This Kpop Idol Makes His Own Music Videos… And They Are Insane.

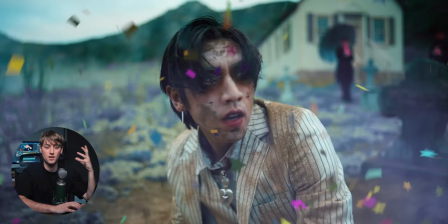8:25 All right So this is what I believe is another world It's called the other side
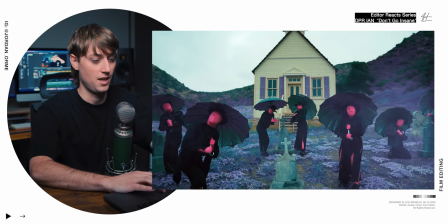8:33 and this is where mr Insanity resides and there's a bunch of just pink people all over the place.
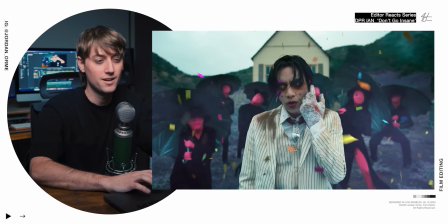8:38 Those are the citizens of the other side and Confetti accompanies him. It's kind of has Joker vibes like for sure has Joker vibes check this edit out right when he touches the gravestone That's what causes the next effect where he's like And we have a sound to match it,
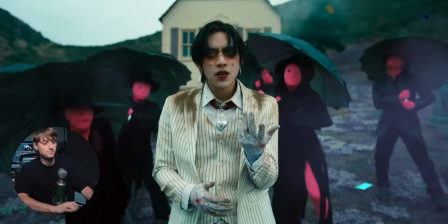8:53 but if you just cut to that, it would be cool But what makes it better is that we have a cause for the effect
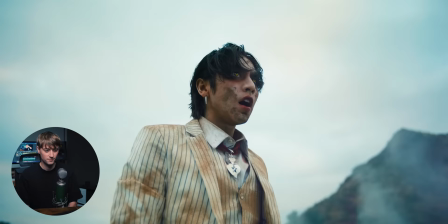9:03 And the way he relaxes right after that, it's so good.
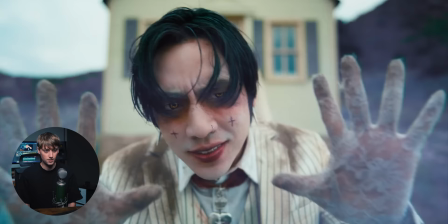Oof. And he always does this, this is a weird thing. I don't know why he does this so much, but he puts one frame of black in between cuts.
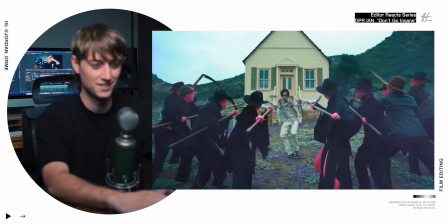9:28 Right there. Right there. It's so weird.
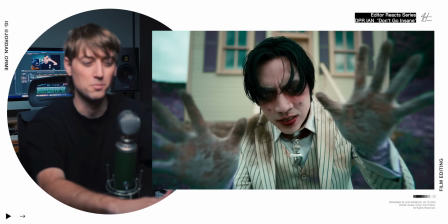9:33 It definitely helps You know, make jump cuts a little more bearable
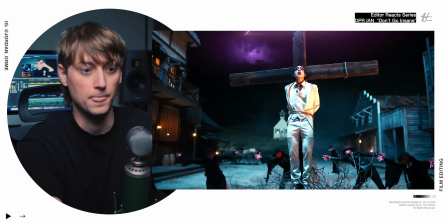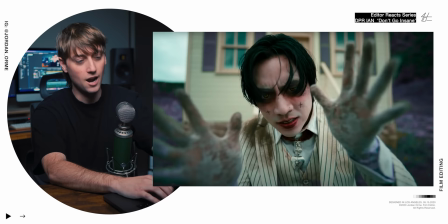9:43 Alright, the pink people are not about this guy The pink people are not about Mr. Insanity Our boy Ian is
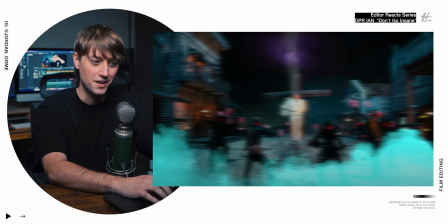9:48 obsessed with cutting in on an overexposed frame And then also a sideways directional blur
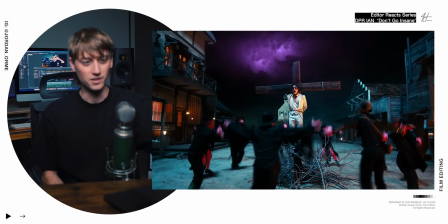9:56 So good
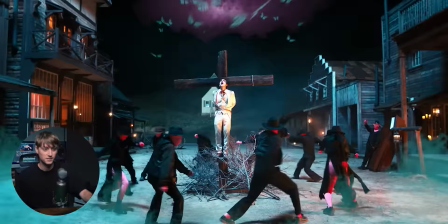9:59 He always has used a lot of VFX in his videos Which are great, but they're getting better and better Which I love to see
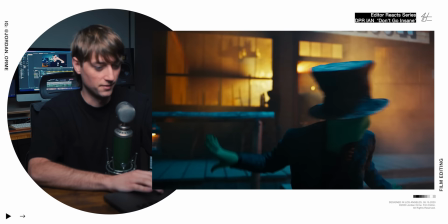10:07 All right, now mr. Green is here mr. Green is is there for the rescue Let's go mr.
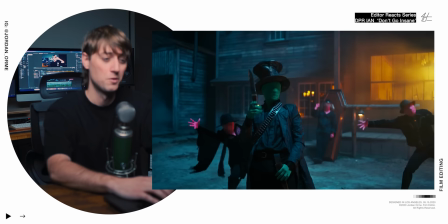10:13 Green and again on this little cutting shot here. That sounds so bad Well when he's freeing we also have that same camera shake double
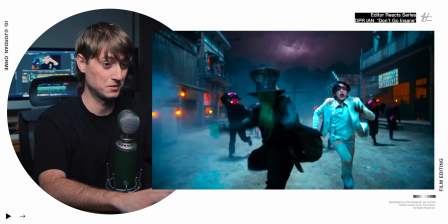10:19 exposure effect where we see two images at the same time Zoom in on it makes it feel way more intense
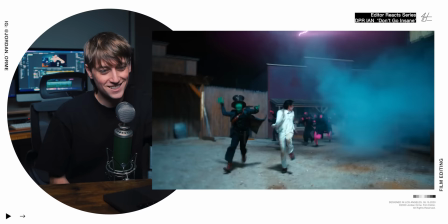10:28 The lightning right on certain beats is also just fantastic attention to detail right here It's so good See when you get a good editor, that's also a musician that also knows how to direct a music video
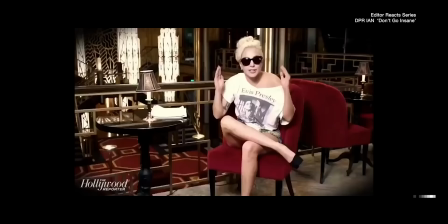10:48 This is what you get talented brilliant incredible amazing show-stopping spectacular never the same totally
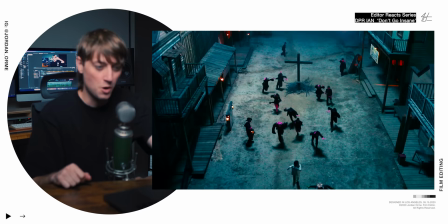10:57 Little details like this. They're just so fun
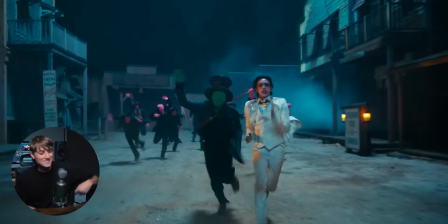11:03 oh just right on that sound oh bro
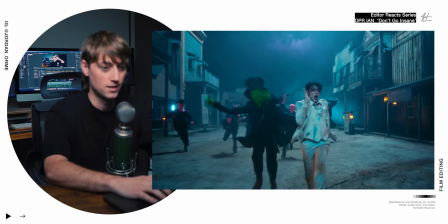11:10 look at this dude this dude has a bedazzled hat with his pitchfork he is ready to commit to commit arson that
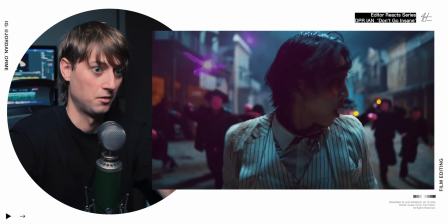was crazy if you guys are keen and watching this channel closely you'll notice that something's
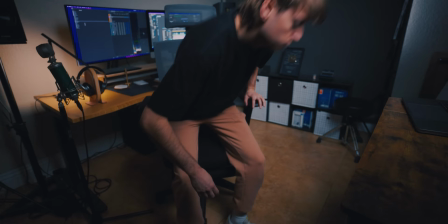11:31 a little bit different in the background a chair from flexispot
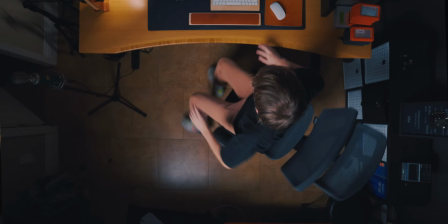11:35 as an editor it is so freaking important to have a good posture and try to avoid as much back pain as possible when you are editing so
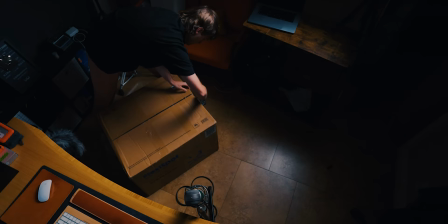11:44 i decided to get the flexi spot c7 and here are a few reasons why number one there is really good lower back
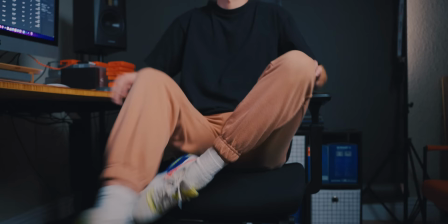11:50 lumbar support that detects whenever you're changing your movements around so if i'm shifting positions it automatically
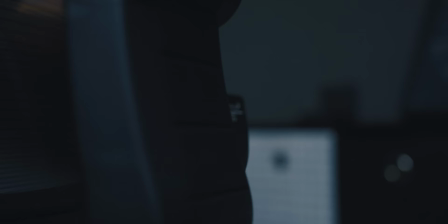11:57 conforms to what my body is doing ensuring i have a ton of support it's also adjustable in literally every single
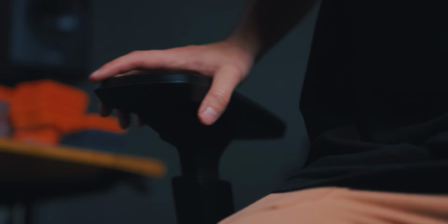12:03 direction that you could possibly think of it conforms so well to my height to my weight and just my body type.
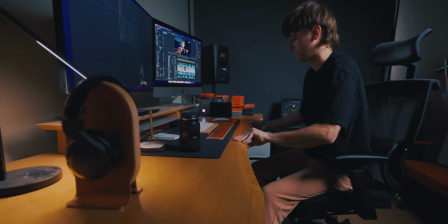12:09 And I got, bro, I got a long torso too. I'm built like a gingerbread man. One of my favorite things is there's a forward leaning position. So it leans you forward and it gets you in a very, honestly, like a dynamic position ready to edit. And it really just changes where my body is putting the weight so I can switch back and forth and avoid strain on certain muscles.
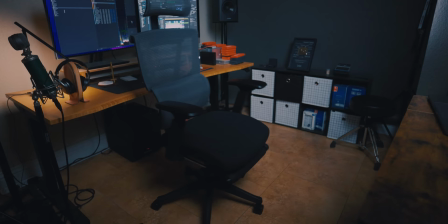12:29 Guys, here's the thing. If you're not sure about whether or not to buy it, I would definitely just go for it. There's a free 30 day return and there's a 10 year warranty. So this thing is going to last you a decade. It's available in both mesh and foam options. And bro, this thing is so freaking comfortable. I literally can sleep in it. And if you're looking for a cheaper option, definitely check out the FlexiSpot C3.
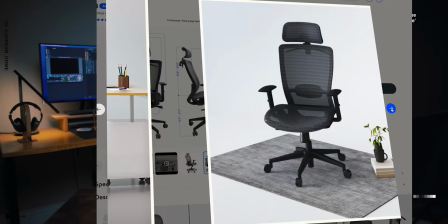12:50 It has all the same ergonomical support as the C7. Whether you're a freelancer, finance professional. Hi, dad. I see you. You should get this chair. Or if you're just sitting for long amounts of time, you definitely want to take care of your body and your health.
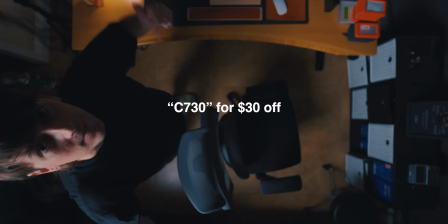13:05 We got a special deal for you on this video. Use code C730 to get $30 off your purchase. Now is literally the best time to buy this chair.
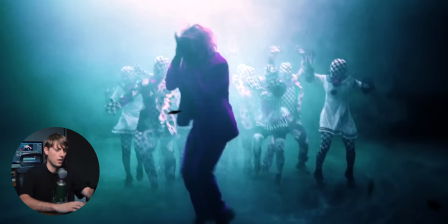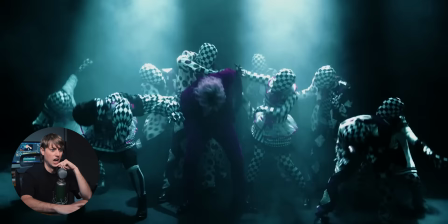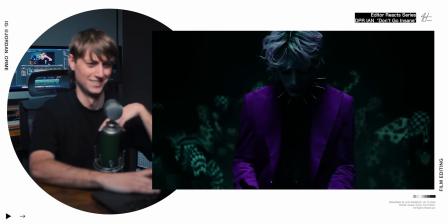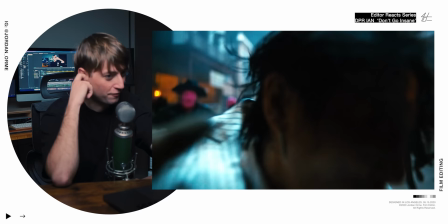13:33 It's so freaking good, bro. That part, this bridge is delicious, bro. First of all, what an incredible match cut.
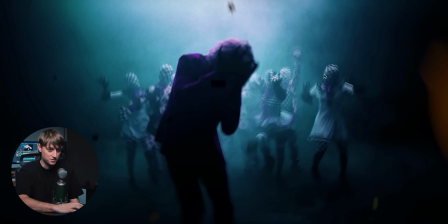13:39 All those crazy camera shakes where you were seeing double were pretty much doing that same effect over the entire bridge. So if you just look at the background, you'll see two heads. Everything's just a little bit out of focus, a little bit disoriented.
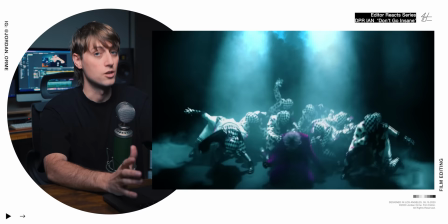13:52 Another thing DPRE freaking loves is flashing, flashing lights and cinematography.
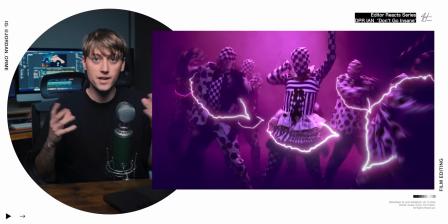13:57 You know why? Because it helps you create invisible edits so easily.
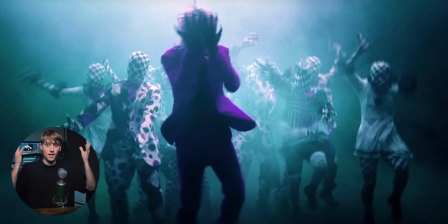14:01 If there's crazy lights all over the place, at some point there's gonna be a dark frame.
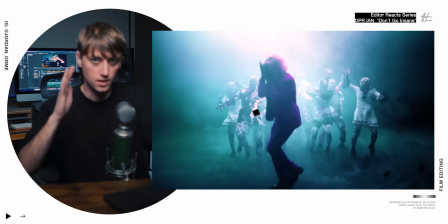14:06 And when you have a dark frame, it allows you to dip to black so easily and have hidden cuts all over the place.
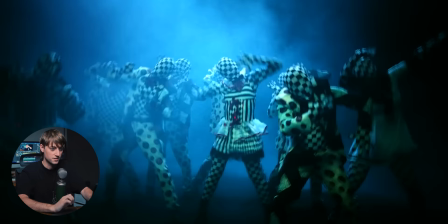14:12 He loves some flashing lights just for this reason.
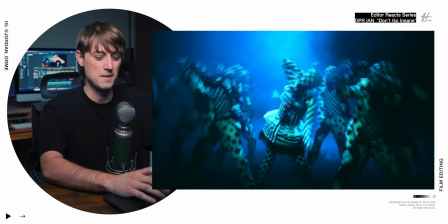14:20 Ooh, and he's so good at just nailing those impacts.
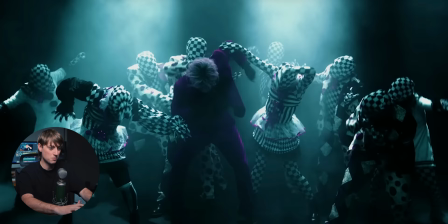14:28 Boom! Just a really quick directional blur. When you put a directional blur on so fast like this, it looks like there's a quick whip pan because that's what happens when the camera is moving. It creates directional blur that looks like this. And so it's like a whip pan without actually doing it.
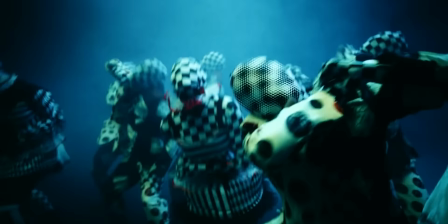14:46 What? Whose idea was it to put this effect on this checkered face?
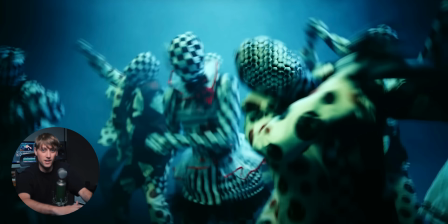14:51 That is crazy. I have no idea how you do this. Like some stock bug eye effect. Just throw it on there, adjust the cell size to get smaller as you go that is so cool okay okay and then on the murmur again we
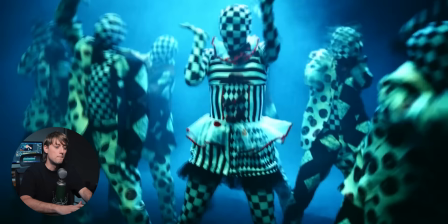15:12 have like pretty much this like stock lightning effect that you can get in a ton of entry-level editing softwares but the attention to detail to
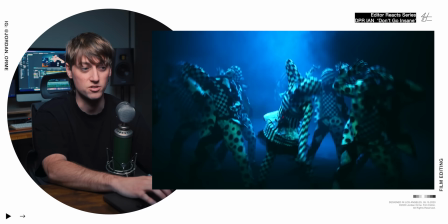15:20 use the RGB sliders to just change the color every single frame and we're also changing the color of the lightning along with every single frame so it just looks really really good.
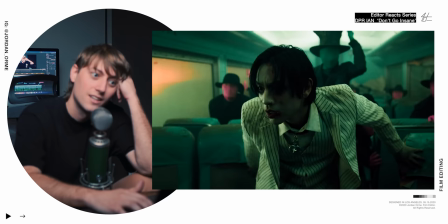15:34 It just matches the music so well. It's crazy it's like it's like he also made the music Oh Come on, bro.
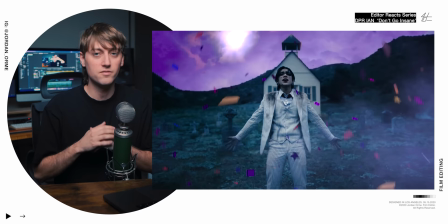15:45 Also one huge thing that helps is the attention to sound design Lots of those big downbeats that feel really intense and really
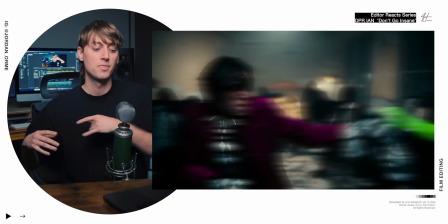15:51 they also have sound effects that go with them They have a cinematic impact A whoosh and it just makes it feel so much better.
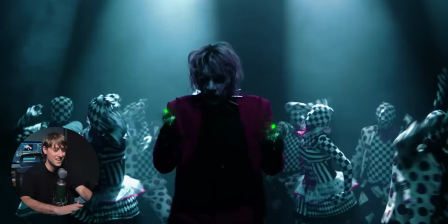15:58 But just look at this directing, bro We cut back and forth He does laser guns and it even sounds like it sounds like
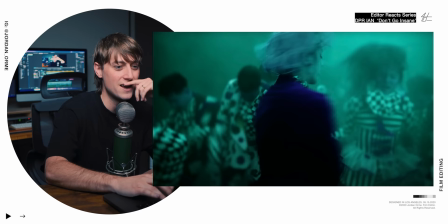16:09 And it shoots into his eyeballs and then we do a nice spin match cut and then right when he grabs the seats Of course,
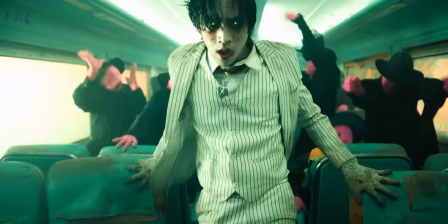16:16 he just does some green force lightning, you know
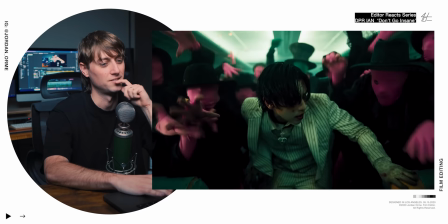16:23 But see it's that sound effect that makes it so good